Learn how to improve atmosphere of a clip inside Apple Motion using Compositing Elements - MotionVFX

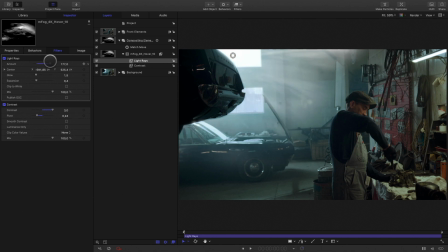By adjusting the amount parameter and the glow parameter, you can create a nice natural effect. Then I need to modify the color of the fog as the background is bluish, so I will use a Colorize effect.
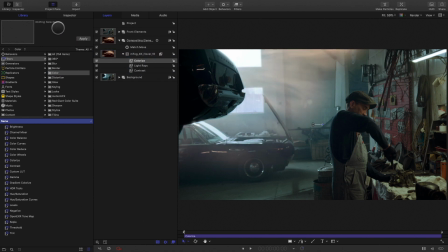By default, the whites are changed to orange. I would change the value for light blue.
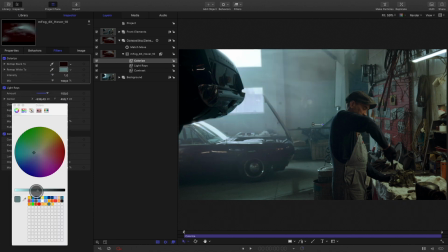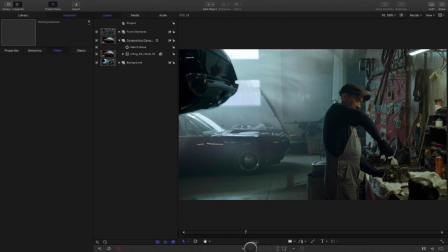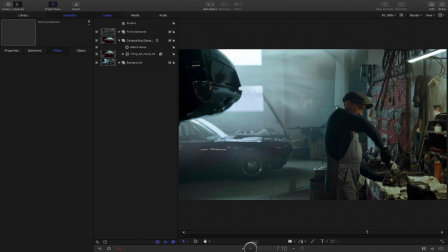That's great, but let's add some particle inside the fog.
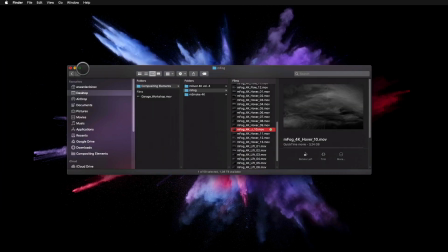In the Finder, I select from the MDust 4K pack some dust particles.
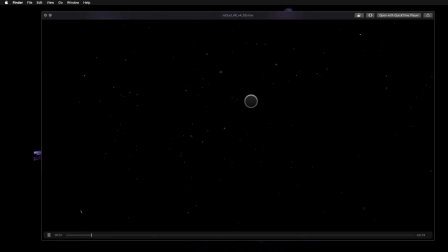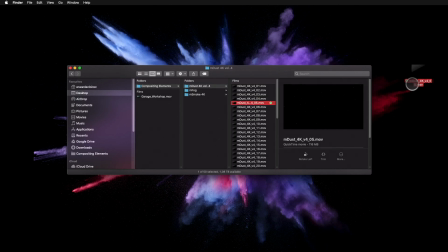And add it to my Compositing Elements group.
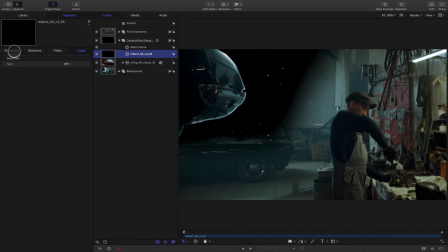Of course, you will also need to change the blending mode to screen.
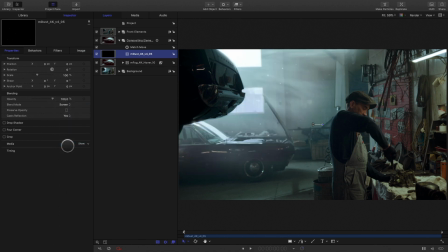I will reduce the opacity parameter. I will apply the same colorize effect as the fog to be consistent.
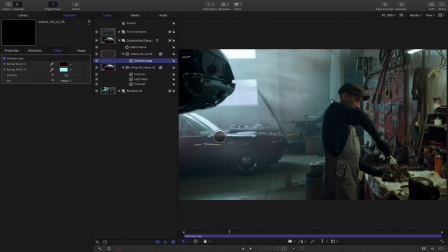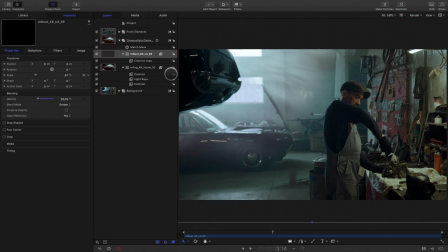As it is a 4K footage, I can zoom inside without losing any resolution, and I can move the layer around to get the right position.
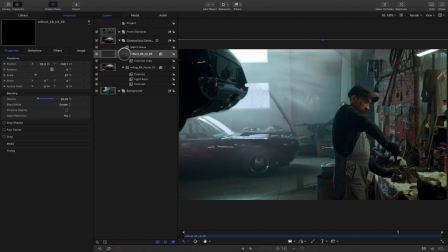This is nice, but to finalize the effect, we need to add some fog also above all the layers. So I will create a new group named Top. I will add a new fog layer in it.
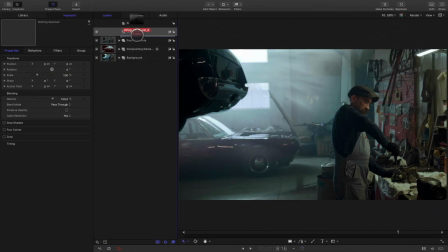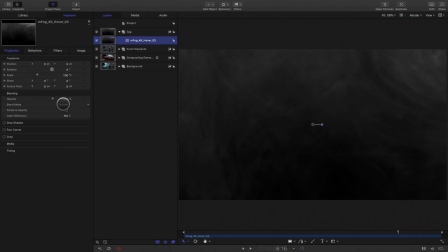I will switch to screen for the blending mode.
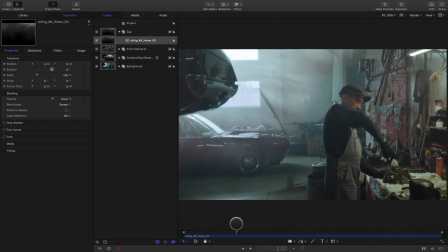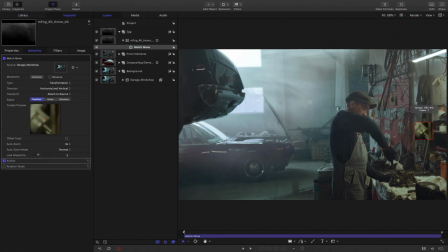I will quickly track the layer by selecting a track reference on the wall on the right part of the screen.
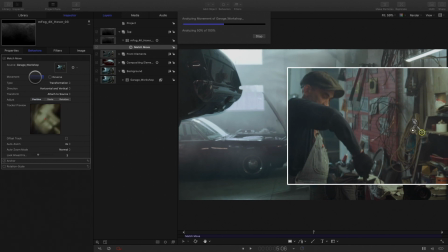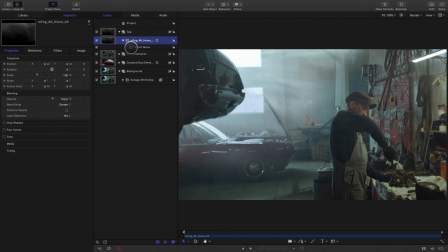I will move the match move effect to the group as I would like to add some dust element too.
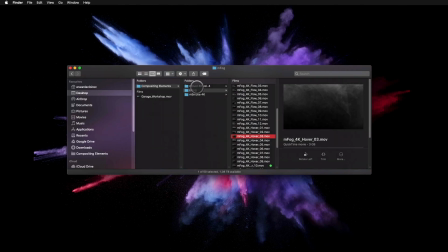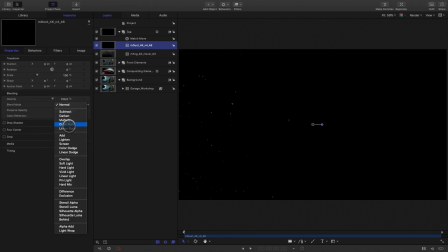I will get this footage and switch to screen mode. I will reduce the opacity value and colorize the dust particle.
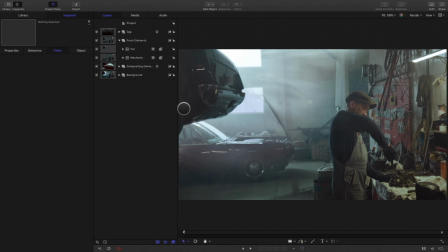Now I've got all my effects, so I can go back to the car and quickly animate some points to the mask to get a perfect cutout.
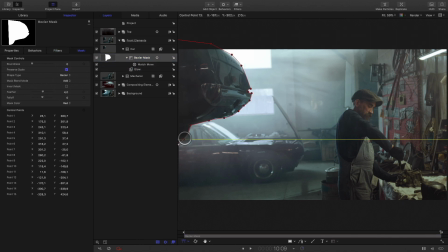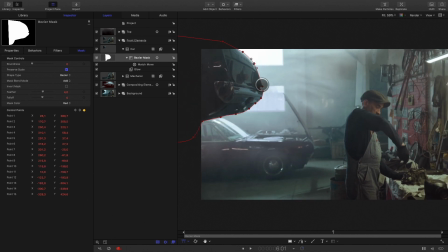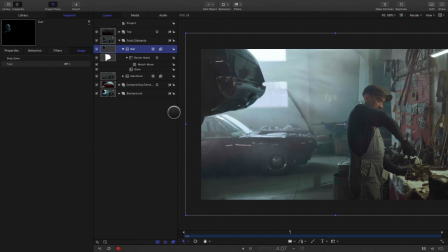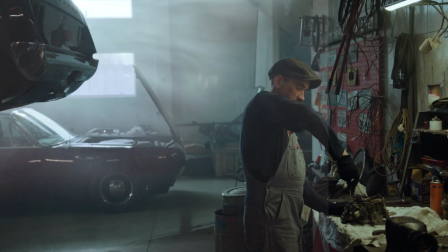Here, a before and after. As you can see, compositing elements are very versatile.
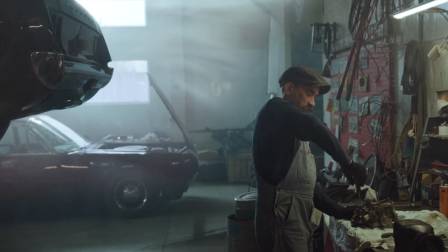Of course, you can just add it and change the blending mode, but also you can track them and add effects to create a nice integration with your backgrounds.
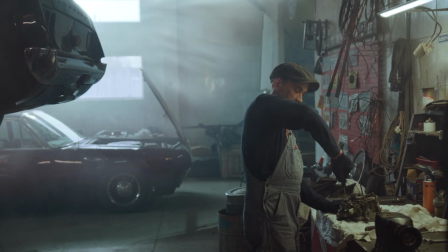For more information, one address, motionvfx.com. Don't forget to subscribe to the MotionVFX YouTube channel.
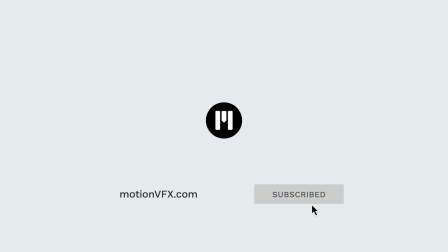Thanks for watching. Ciao, ciao. Bye-bye.